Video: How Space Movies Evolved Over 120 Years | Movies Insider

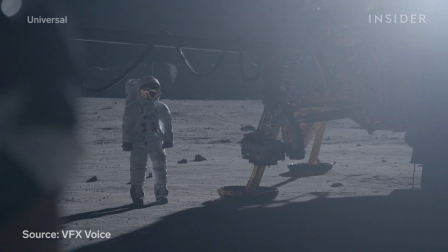496s
Neil Armstrong's moonwalk was shot in a quarry at night that was manicured with gravel to replicate the moon's surface.
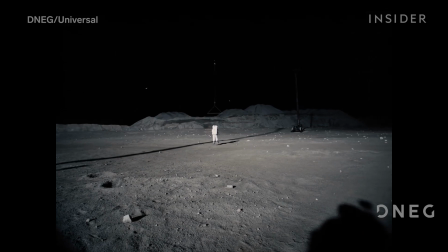503s
Later, that footage was combined with real surface scans of the moon provided by NASA.
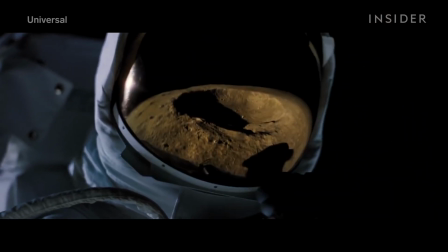508s
It's the tiny details like this that really sold First Man. Look at this shot.
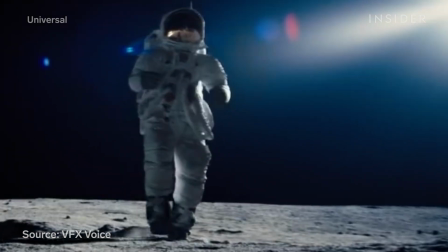513s
The extra dust that clouds each footstep was added entirely with CG.
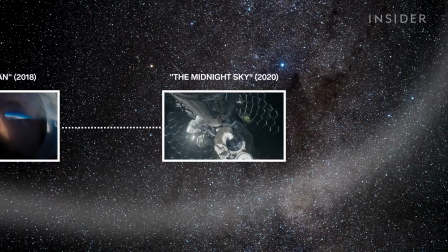518s
And CGI might be the answer when it comes to truly mimicking zero-G movement. Gravity is impossible to get away from. You're constantly under it.
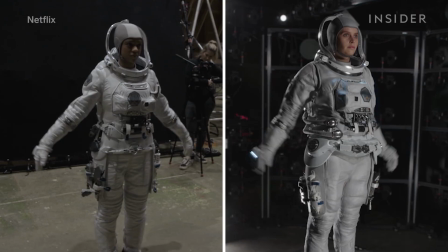526s
Framestore made great strides in digital doubles in the midnight sky, making weightlessness look more real than ever before. You hold your limb out and swing around, you kind of feel gravity doing its thing.
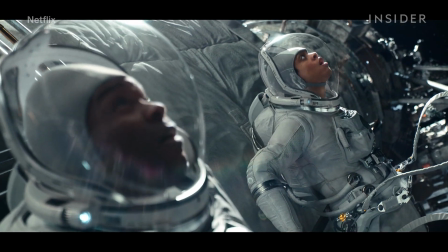538s
We were able to completely eliminate that. Digital doubles allowed filmmakers to conquer more challenging weightless scenes, like these wide shots of crew outside the Aether.
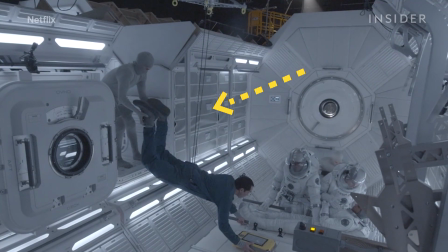547s
This actor was minimally wired up on set, but his legs were swapped out with a digital pair, so there was no hint of real-world gravity.
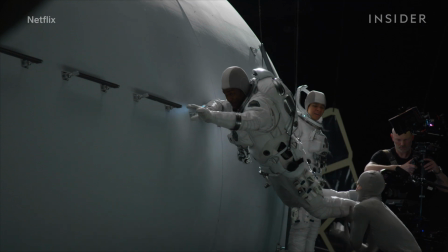555s
Fewer wires meant they didn't have to worry about where the camera was placed, as they did in Space Odyssey.
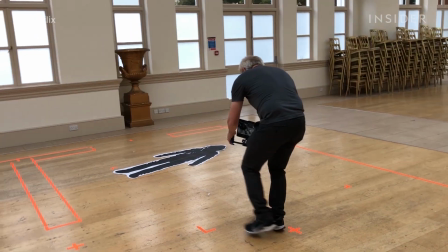560s
The team also used a virtual camera system, where the cinematographer referenced an iPad showing rough animated footage.
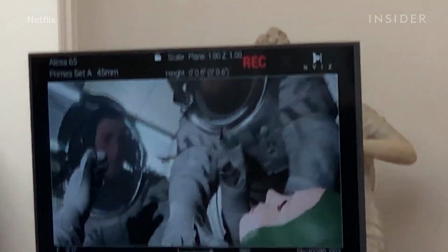567s
By pointing it around an empty room, he could physically block out the shots.
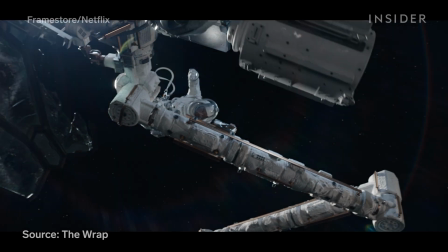571s
This level of planning allowed the spacewalk to feature 70 fully CG performances.
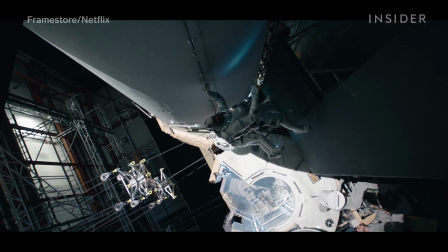577s
The technology has come so far in the 10 years since we did Gravity that you can do these things in quite a lightweight way.
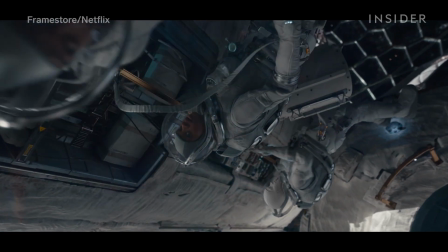583s
And it is interactive and easy enough for a director to just hold an iPad and look around a set. The result is a series of shots where digital movements, wire stunts,
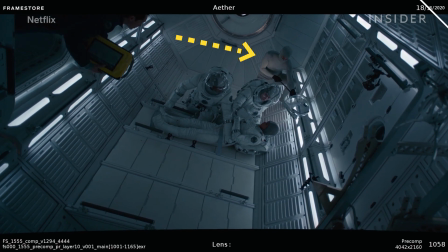590s
and even hidden crew members lifting objects into the air all contribute to make space travel both terrifying and awe-inspiring.
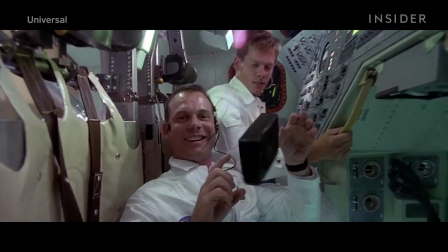598s
So we've come a long way since Apollo 13, and indeed we've come a long way since Gravity.
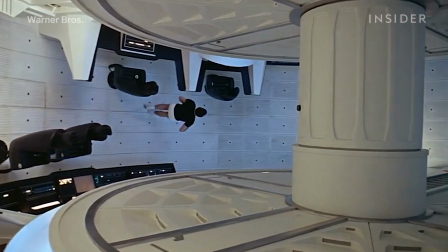604s
Méliès made a capsule fly so Kubrick could defy the laws of gravity, so Cuarón could capture the light of the solar system.
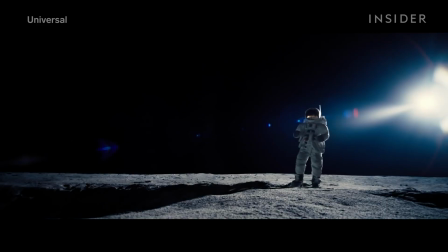612s
Each might seem like a small step on its own, but taken all together, it was one giant leap for cinema, one dust cloud at a time.